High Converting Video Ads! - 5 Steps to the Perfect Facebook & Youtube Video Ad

What lenses should I use and when?
All right, this hook did two things really well.
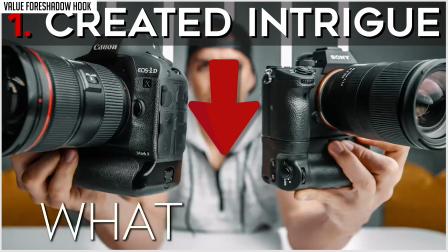First, it created intrigue by showing that if any of these questions are ones that they've had before, we're hinting the facts that will teach them the answers.
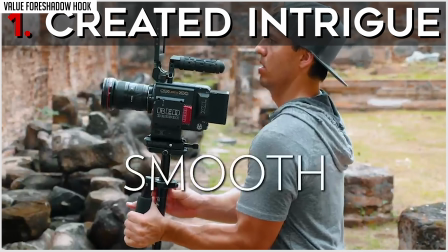Naturally, that gets people intrigued because think about it, they find value in getting answers to questions. Although pain is by far the strongest motivator to action, the desire for gain is still incredibly strong. Don't get me wrong. And that is indeed the ultimate goal with this hook. You want to show them all of the glorious possibilities there are to learning, improving skills, and fixing mistakes. The second thing this ad did well is it creates a cliffhanger because we set them up to expect some value in the hook. We kept that promise and ran them through 11 of the most asked questions about filmmaking, but to create a cliffhanger, we told them the webinar is where we'll answer all of them.
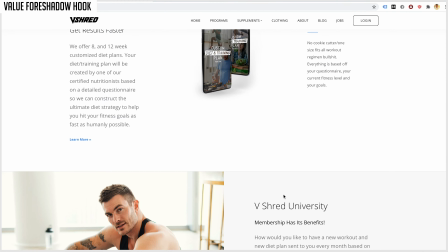So we use the cliffhanger in the hook and also in the call to action. So vShred is a great example of a company that uses this cliffhanger approach really well.
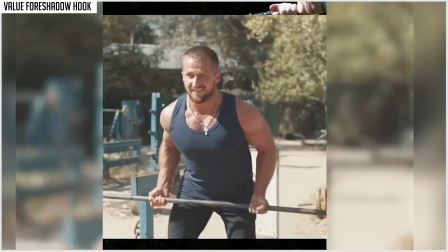Listen closely to what he says here.
So according to studies, there's one food that can raise your overall testosterone levels by 52%.
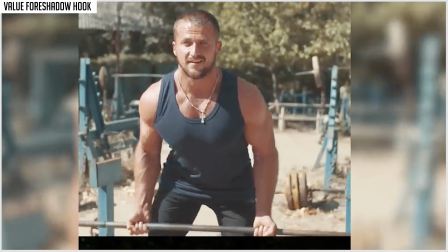So he says there is one food that can raise your testosterone levels by 52%. Immediately, this creates intrigue, and it causes people to sense that value is coming. So what is the value, you might ask?
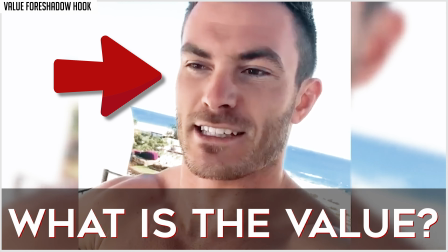Well, the value is this shirtless dude telling me that with this one food, I can raise my testosterone by 52%. This is especially effective if I'm someone who's noticed that I have low testosterone levels.
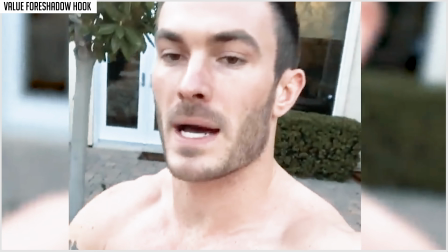I'm even more intrigued. But to leave people really hanging on, he puts a cliffhanger towards the end of his ad.
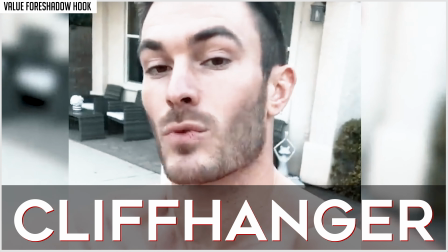And there's four common foods that you're probably eating right now that are doing that exact thing,
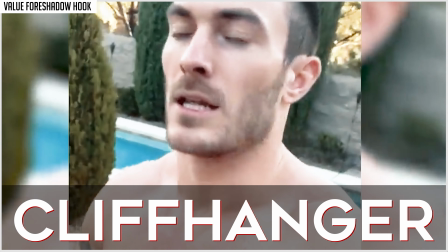causing you to feel low energy and fatigue, low libido, increased fat gain. You can't put on any muscle.
Okay, did you catch it? This is huge. He makes mention that on top of that one food that will increase your testosterone,
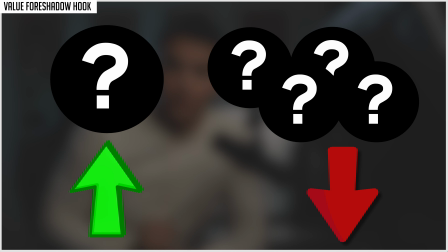there's actually four more foods that destroy your testosterone, both of which will not be shared unless you click on the ad.
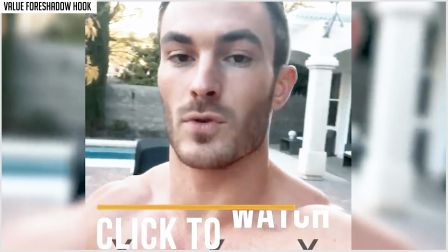I made a free video presentation to show you what these four foods are.
You have to click on it to figure it out. Now that is a good ad. So a good value for Shadowhook must be something relatable and intriguing. It needs to be something that people in that niche can truly get value from and apply into their lives.
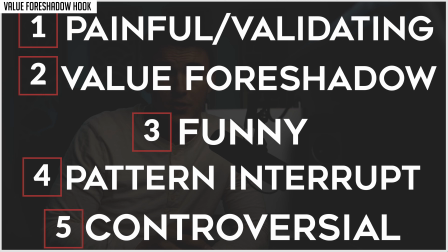Now, it'll be funny pattern interrupts and controversial hook styles we talk about in the paid course, but those two we just talked about are by far the most successful hook approaches that we have found.
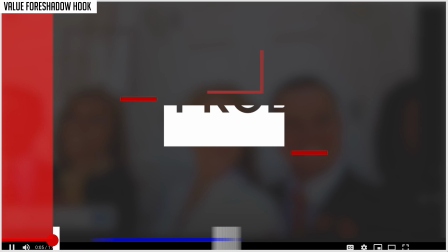Once someone has made it past the hook and has decided to continue to watch your ad, this is your chance to really create some pain and viewer retention.
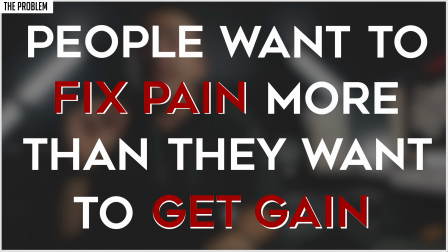Again, people want to fix pain more than they want to get gain. There is a good quote from a book called The One Sentence Persuasion Course, and it says,
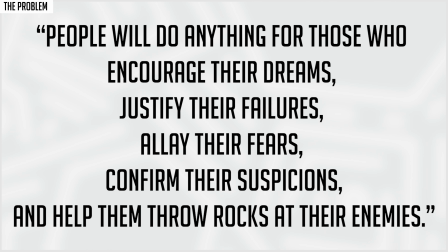people will do anything for those who encourage their dreams, justify their failures, allay their fears, confirm their suspicions, and help them throw rocks at their enemies. This is the part of the ad that persuades people to take action.
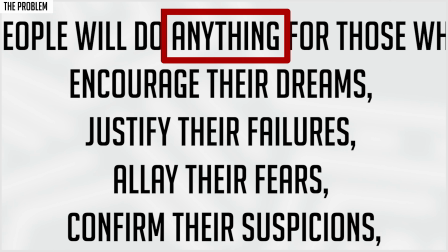Just like this quote states, people will do anything if you can help them meet those needs. And where do needs stem from?
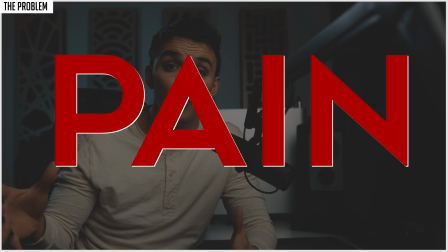Pain. People's pain points vary wide and large.
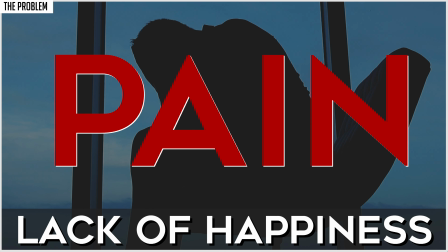They consist of things like inconvenience, lack of money, lack of happiness, a fear of something, a current solution not working, and so on. Whatever the pain, your job in this part of the ad is to relate to their innermost problems and frustrations.
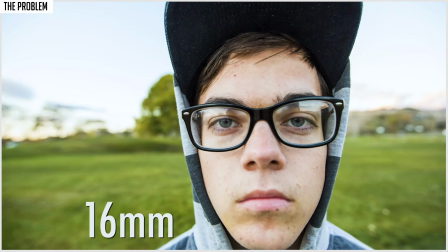Going back to one of our top performing ads, we listed off 10 of the biggest mistakes that filmmakers make.
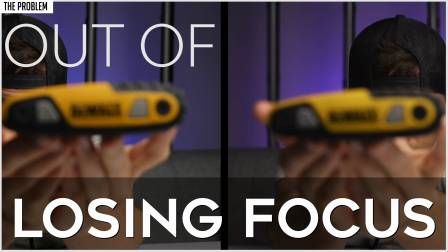Whether you recognize it or not, each mistake we've scripted was intentionally structured to confirm suspicions. Before seeing our ad, nearly all filmmakers have a suspicion that they're making mistakes.
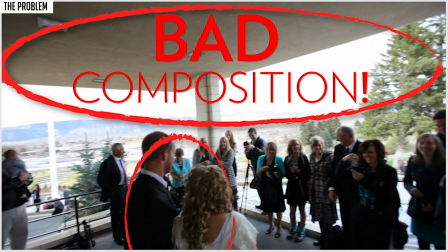That's just a given. We made sure that each and every mistake in this ad was immensely relatable and painfully true.
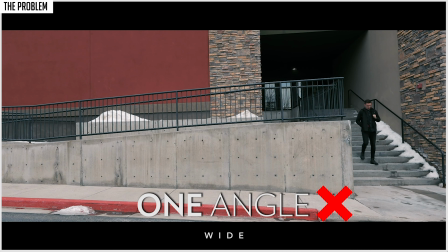Since our target demographic is primarily beginners, we knew that all these 10 mistakes were inevitably ones that they were currently experiencing.
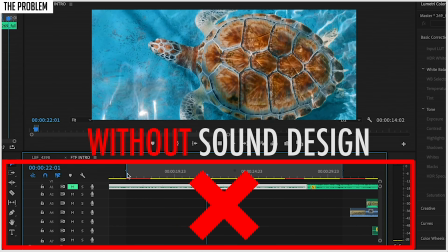After each mistake in the ad, their pain grows stronger and stronger. They realize more and more that they do indeed have a problem and need our help to solve it. Previously, they may have thought their videos were just fine. But now, after watching an ad that just exposed all these mistakes, they aren't so sure and they're kind of second-guessing themselves.
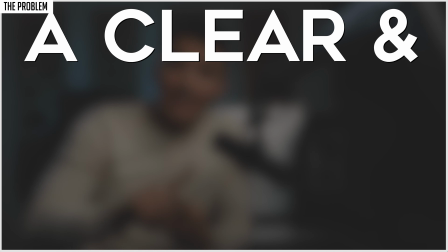And that is precisely what every single good ad does. It exposes a clear and distinct problem, and those problems bring pain. The more specific the problem, the more unique your solution can be. A common mistake that we see with advertisers is presenting a problem that is too broad.